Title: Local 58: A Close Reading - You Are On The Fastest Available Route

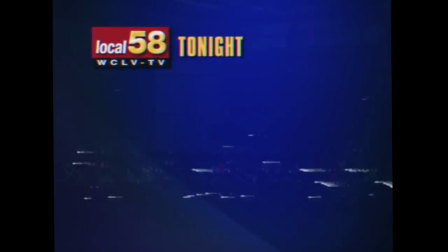4:15 Looks like it's pretty late. The station's schedule appears. At 12.05am, something called the Midnight Movie is playing.
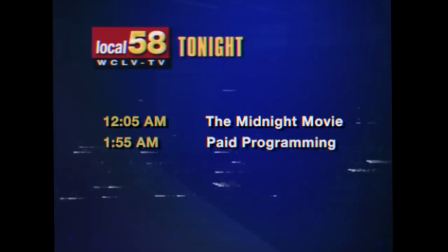4:22 And at 1.55am, paid programming will begin. Although, this is strange. The text for paid programming starts to get deleted almost as soon as it appears. Footnote. In terms of setting the mood here, Local 58's aesthetic gives the impression of a television being left on late at night.
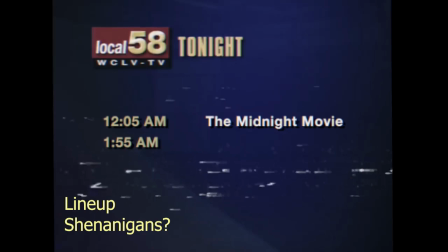4:42 I should also note that a number of elements towards the very beginning of this work raise the question of who exactly is overseeing the station's operations. Let's take, for instance, the fact that the text for paid programming starts to disappear almost as though someone is intentionally deleting it.
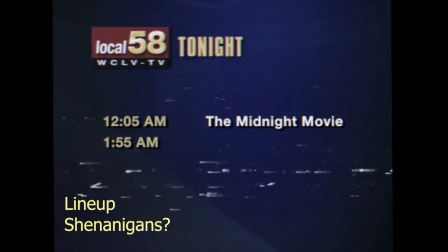4:58 It happens so quickly that you might either miss it or not really have the chance to consider the potential implications. In addition, the fact that the video is riddled with static indicates that perhaps we are watching an old VHS tape.
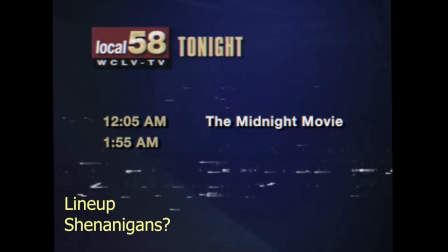5:12 Let's also note the aspect ratio, 4-3. It's an older setup, one more commonly used in previous decades. It raises the question, when exactly was this video recorded? If indeed we are watching a recording. Each of these elements work towards building a sense of ambiguity, which looms over the rest of the work.
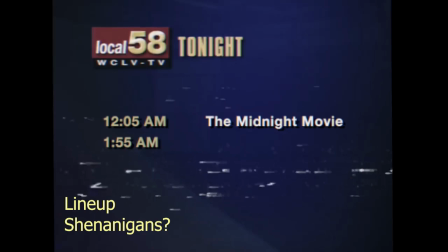5:31 I don't believe we should think of this occurrence strictly in literal terms. That is to say, I don't think we need to try and figure out who in particular is messing with the schedule, and I don't think we necessarily need to understand their intentions. Rather, it is perhaps best to understand it as the start of a thematic motif.
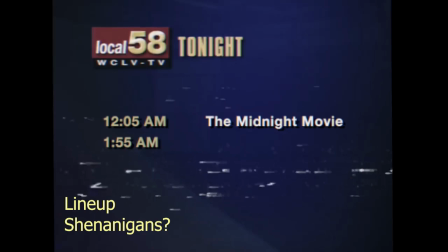5:50 The theme being that there is some underlying force at play. Something not immediately evident is acting behind the scenes.
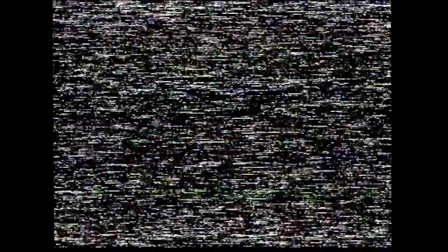5:58 Let's continue. The music abruptly stops and the video cuts to what appears to be dash cam footage.
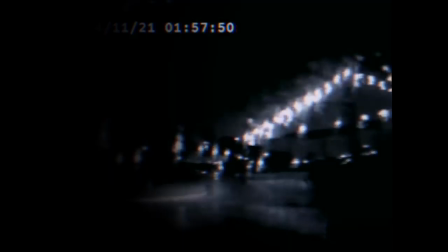6:05 A person is driving in the rain. There's a bridge in the distance. You can hear the pitter pattering of raindrops on the driver's windshield.
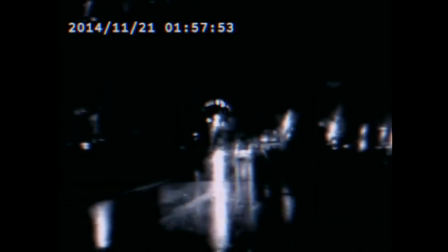6:12 A voice says, proceed to the highlighted route.
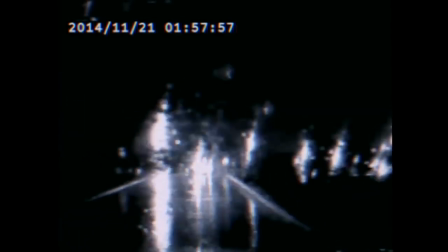6:15 Based on the tone of the voice, it's clear that this is the driver's GPS, their global positioning system.
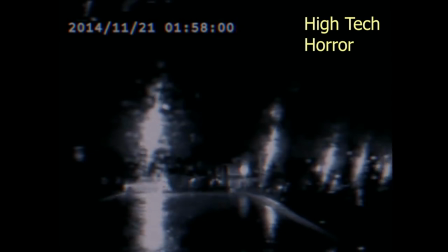6:23 Footnote. What we have here, dash cam footage, a GPS leading the way. These are products of the modern world. The manner in which this story is being told is only possible through the use of this modern technology.
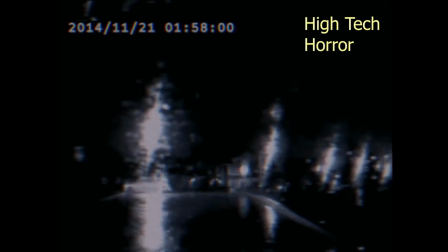6:37 Keep this in mind as the video progresses, and I think it might shed a bit of light on some of the underlying themes here.
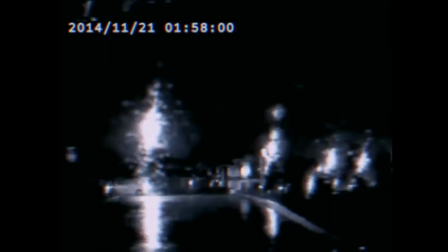6:44 Let's proceed. The GPS gives additional directions. The date at the top left-hand portion of the video indicates that it's November 21, 2014.
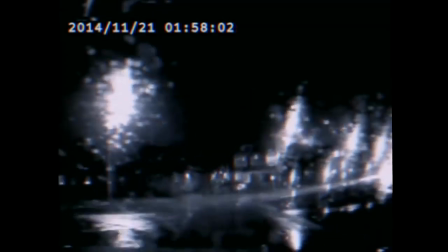6:54 It's nearly 2 a.m. The GPS indicates that the driver will arrive at their destination in 2 hours and
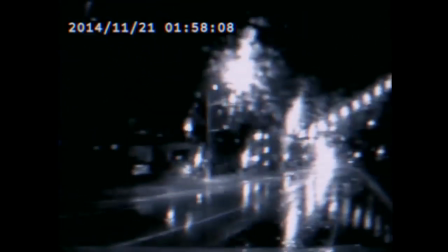7:01 28 minutes. based on the current time that would land the driver at their destination at around 4.30 in the morning.
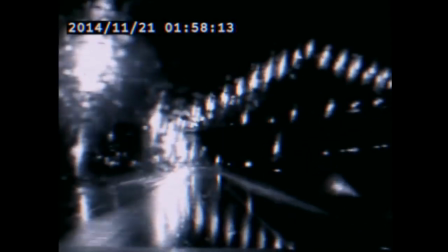7:08 The GPS gives additional directions and relays to the driver that they are on the fastest available route.
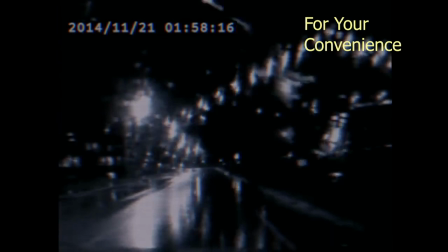7:15 Footnote. Let's stop for a minute to consider the significance of the video's name, which was uttered just now by the GPS. You are on the fastest available route. This is a phrase commonly integrated into GPS software.
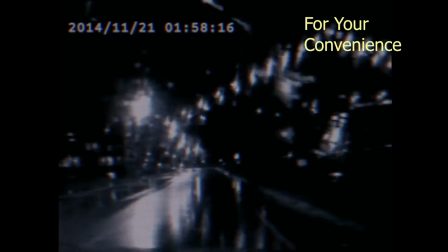7:29 To state the obvious, it is a message that indicates to the driver that the GPS has determined the quickest way to get to their destination. Of course, there are always other routes available, perhaps even more scenic routes. In light of the novel matter in which this story is formatted,
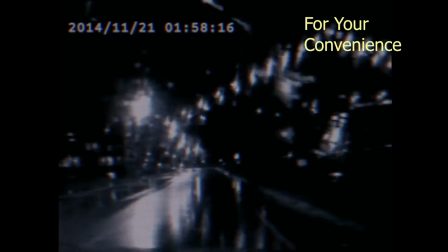7:47 namely the use of GPS technology to signal key events to the viewer, it might be appropriate to consider another potential motif. Convenience. Namely, the convenience afforded to people in developed nations by this sort of technology.
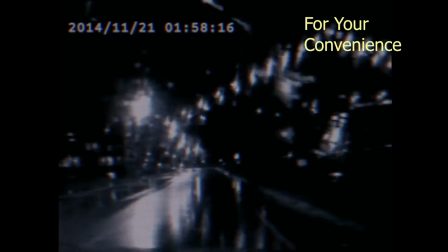8:03 Is there a hidden cost to this convenience? Is a value system based largely on convenience really the best way of life?
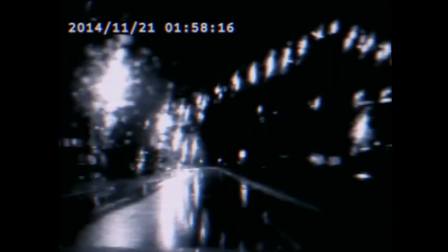8:11 Let's move forward. The video glitches out a bit and the footage cuts ahead a few minutes.
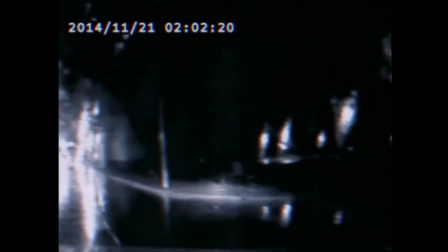8:16 The GPS directs the driver to get on the highway, and again, the footage cuts ahead.
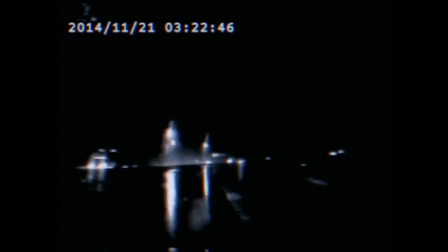8:22 This time by a little over an hour.